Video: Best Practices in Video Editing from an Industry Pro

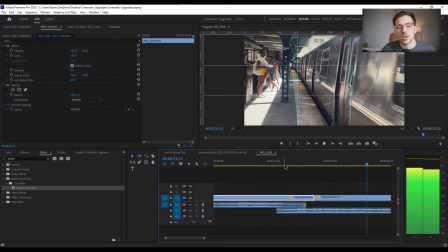but you see how that was a much uh more seamless transition
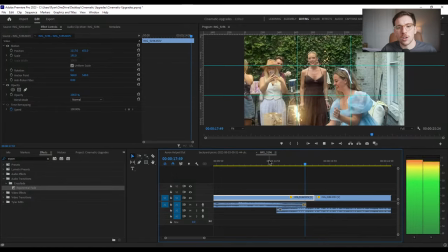like we kind of have the sound of audio we know that we're gonna move and
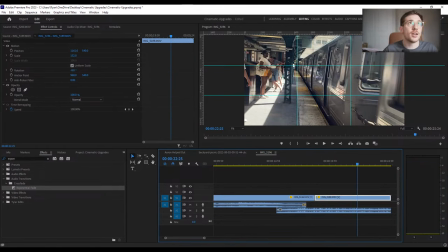uh then it kind of then jumps over and the reason this is called a j cut is because the way that it looks on a editing board like this in this case we did a little bit of overlap but it's a it's a j you see the um i can even
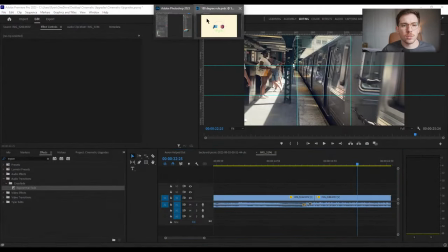do a screenshot and we can bring it into photoshop i can show you really quick um oops
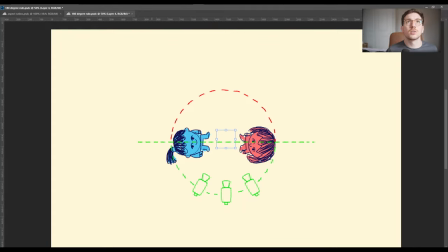do a clear at least uh actually happy
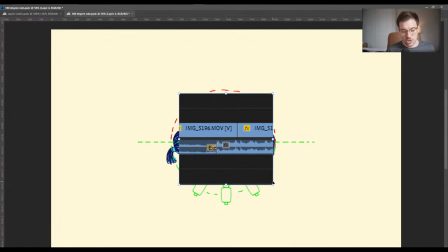birthday no longer has a copyright uh sean sean said it had copyright for like a hundred years and like literally i think in like 2019 they finally gave it up isn't that crazy um so you can see here that in this case it's kind of like a j because we're seeing the audio first and
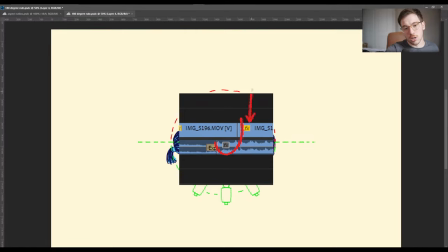then we're then getting onto the video whereas
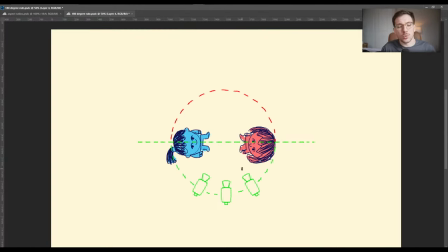um an l cut is the opposite of that it's when you see the audio first i mean you see the visuals
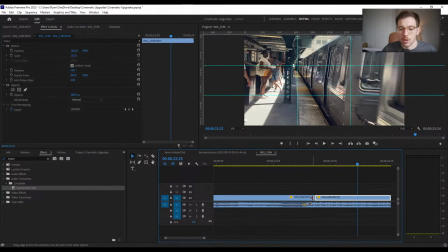first and then you come to the thing so in this case we're going to maybe have happy birthday last a little bit longer and it can then
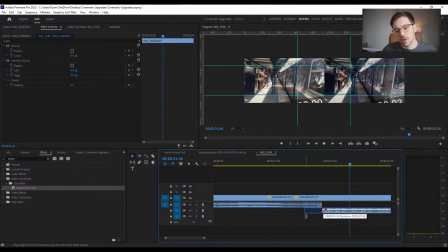switch over now if I was doing full-on you know once again we maybe want
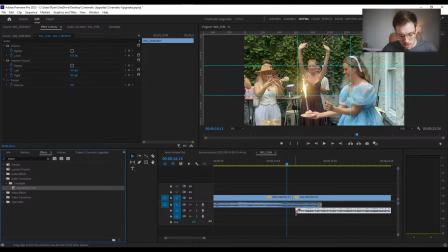to do like an exponential fade here or something um but same experience where now if we're looking at this it's called an l cut because when
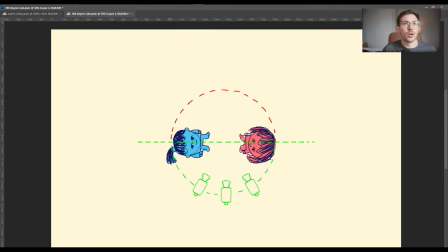you um are working with it like this
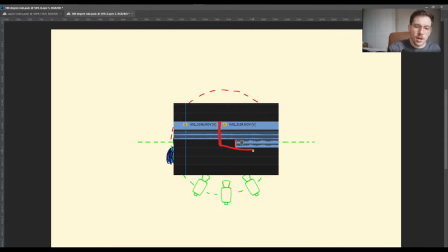the the footage is there and then the audio comes so j
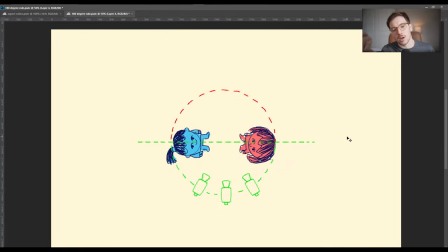cut l cut good things to just have um and i want to show you guys how it is a the train right after the happy birthday is scaring me sorry um we're done with the train i promise uh but the uh
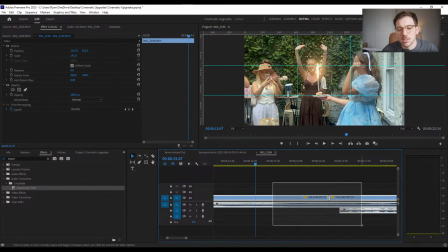way that you can kind of really continue to mess with this is when you're working with that 180 degree rule having a seamless um um conversation between two people gets a lot more interesting when you kind of hop in and have the um
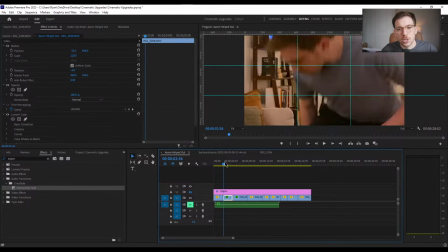the the cuts switch between over the shoulder and what
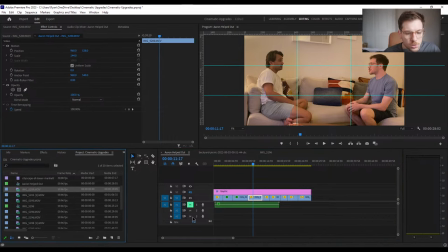people are saying um so let's go into a we
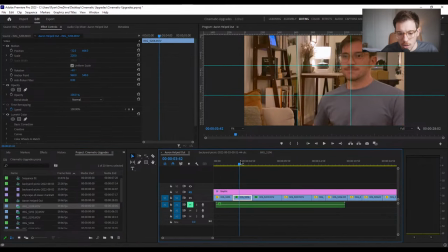talked about some really weird stuff here so i want to make sure i don't accidentally do some real goofy uh audio here for on on behalf um
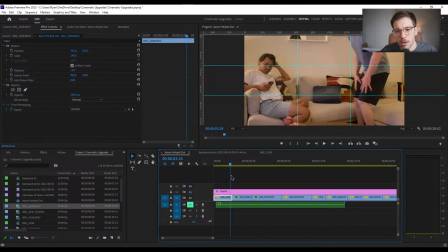but actually even before we hop into that one more kind of way that i want to talk about lining up your shots and editing them together is the type
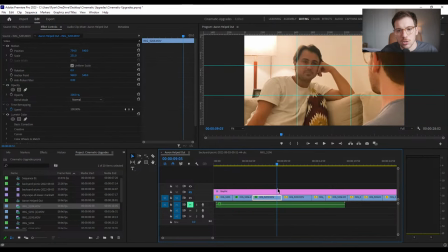of cut obviously these are all quick cuts there's no fade there's no transition particularly
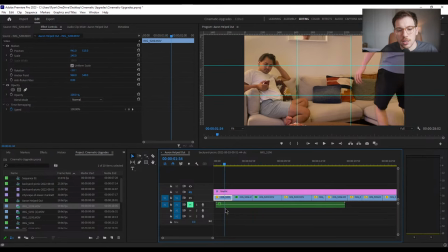but what we have here is a match action shot so
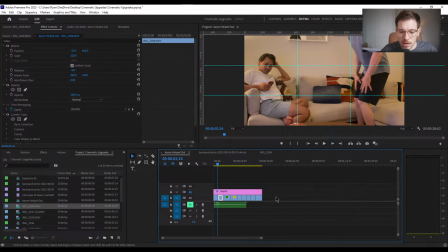in one shot I am beginning to sit down and I am matching it with the animation of me sitting so like here I'm
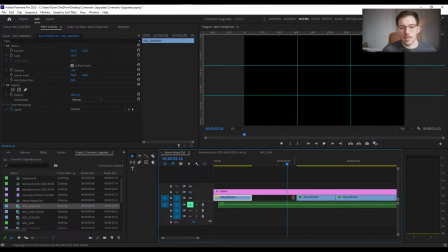sitting down and then I'm like looking at him and then I matched that with this shot
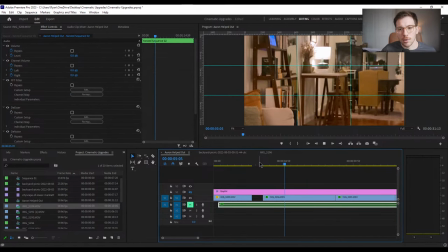where I'm coming over and I'm sitting down
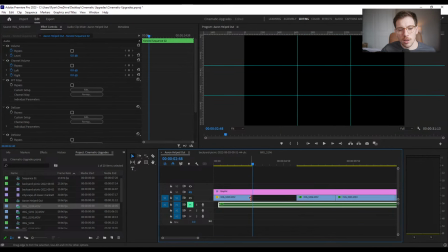and it's a lot less interesting if i fully sit down and